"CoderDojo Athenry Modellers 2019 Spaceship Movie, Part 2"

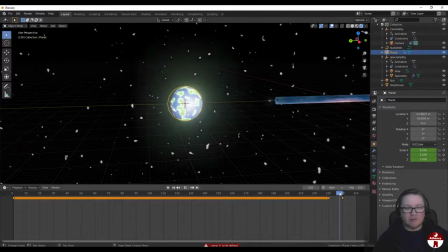(41:36)
So the planet's going to suddenly, that should look quite cool. All right, it should really look like we've just dropped out the tunnel and it's just appeared in front of us.
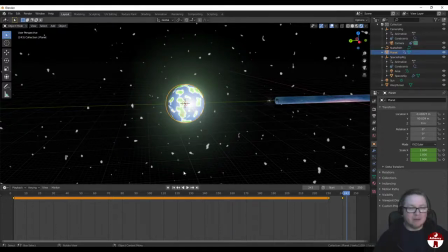(41:50)
So let's go back. There's still one major trick that we still haven't done, but I'm just kind of saving that till the end.
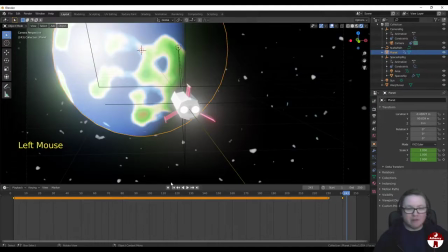(41:57)
So let's switch to the camera view. Let's go rewind to the back and let's have a look.
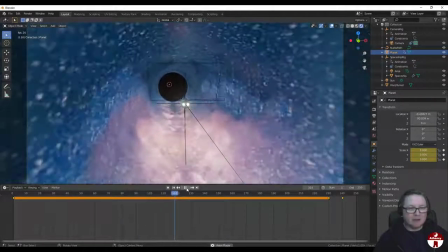(42:03)
We fly through the tunnel. So we can't see the planet, can't see the planet, can't see the planet, can't see the planet, coming out of the warp tunnel.
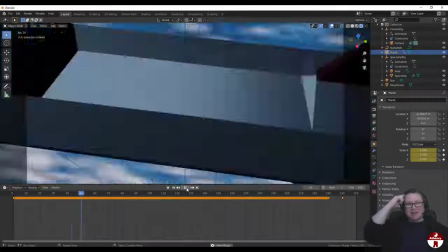(42:12)
Boom. All right, so I'm really pleased with that. I think that looks quite good.
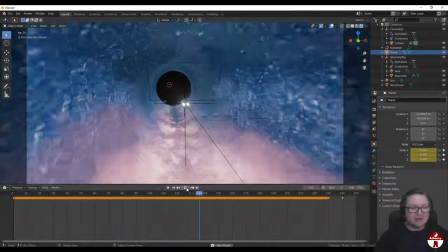(42:17)
That looks quite good.
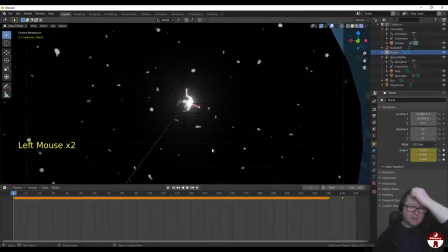(42:22)
All right, so that's landing in our planet. Now, one more quick trick I think that we can really do, just very simply improve things,
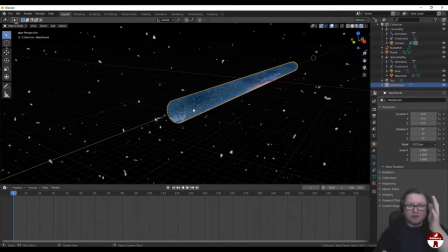(42:30)
is to take this warp tunnel and just rotate it around the y-axis as we fly through it. That's going to look more dramatic. It's just going to give a bit of dynamism to that warp tunnel, and that's really super easy to do.
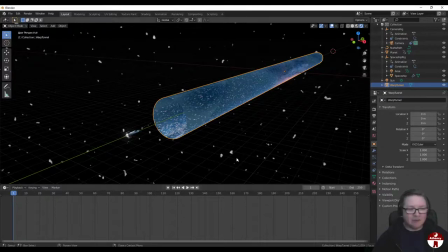(42:45)
So let's just take the warp tunnel, select it, and here we're going to just keyframe the rotation. Nope, what did I do there? That's not what I meant to do.
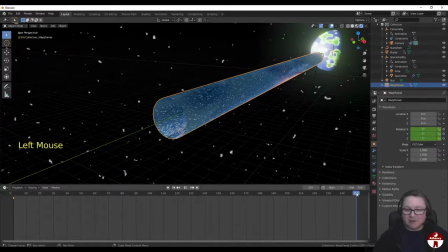(42:59)
I keyframe the rotation at 0 and again at 250, and just change this to 360 degrees. We'll do something like that. You can go fast if you think it wants to go faster, do it, but I hit I again, so it's keyframed.
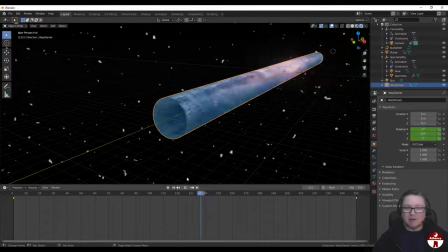(43:13)
So now the tunnel will spin as we go through it. Very simple, but that's going to really look nice. Okay, so we're almost done, but I've been saving one sort of very important topic for last,
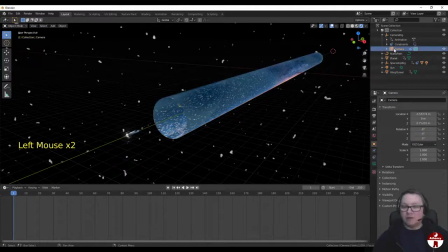(43:31)
which is the whole matter of the camera focal length and the effect that it has on the image.
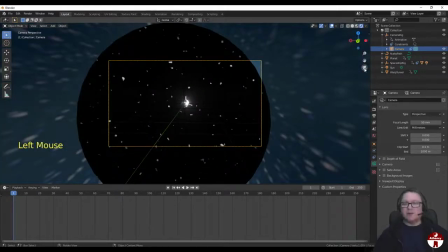(43:40)
So let's just jump to our camera view here. The focal length of a camera affects how far the camera sees, but it also affects the sense you get about kind of speed and distance and stuff.
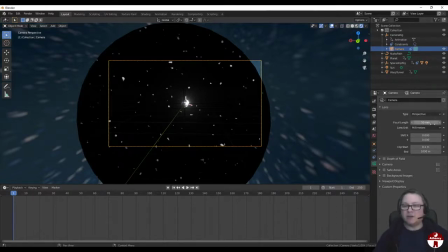(43:56)
So 50 millimeters here, which is what it's set to by default, is sort of the normal lens that you would get on a camera for taking photographs at home. As you go, as you change this focal length, you see the picture changes quite dramatically.
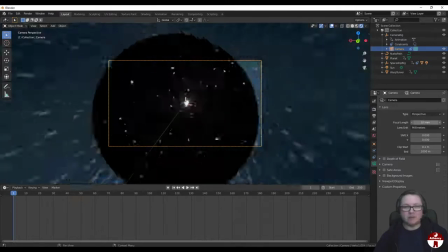(44:14)
So you can start sort of very sort of zoomed in or very fisheye as you come back out.
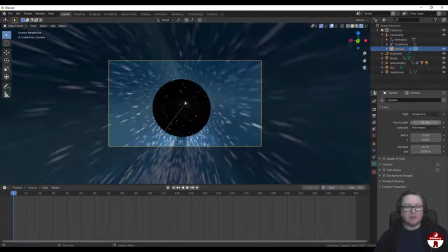(44:22)
So the smaller we make this, the more dramatic the speed is going to be. Let's just have a look at that. Let's set it down to about maybe 12 millimeters. And let's play our animation again now.
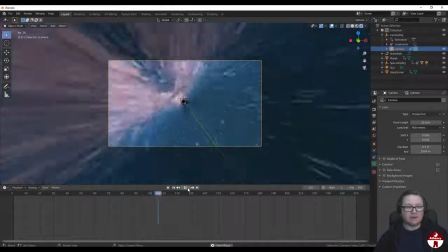(44:34)
Suddenly, it's going to seem a lot faster. That's suddenly way more dramatic than it was before.
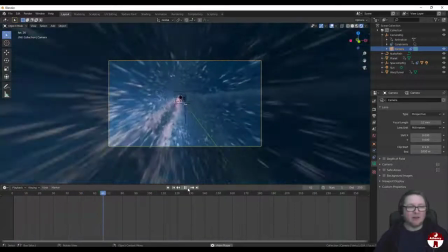(44:42)
And we didn't increase the speed at all, but the sense of how fast that was has really increased.
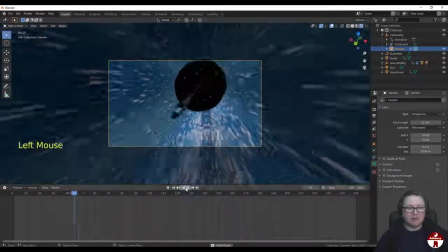(44:53)
So what we might like to do is we might play with the focal length to give
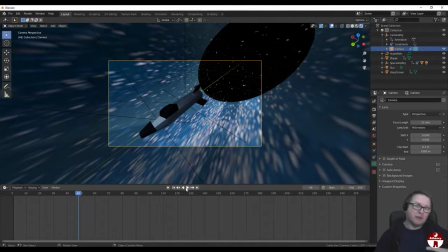(44:59)
an impression of the whole thing speeding up and slowing down without actually speeding up and slowing down anything.
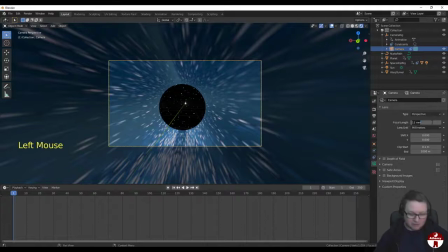(45:05)
So let's go back to the start to frame 1 again, and let's set the old focal length there to 50 and keyframe it.
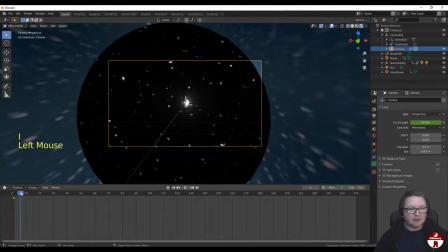(45:15)
And then let's slide along till we're starting to get close to us.
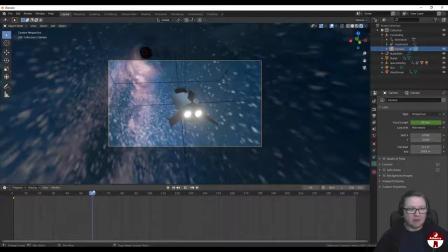(45:21)
And maybe it'll just gone past, and then let's put it down.
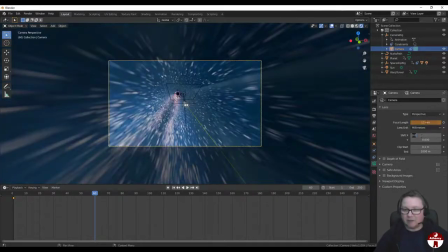(45:26)
Let's start changing it to 12 there and keyframe that again. Hit I over that.
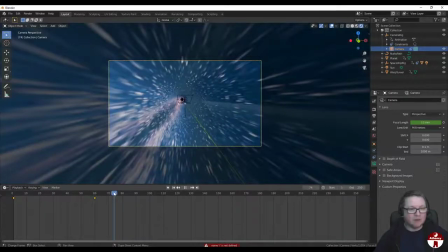(45:34)
So now we've got much more dramatic effect as it comes past us.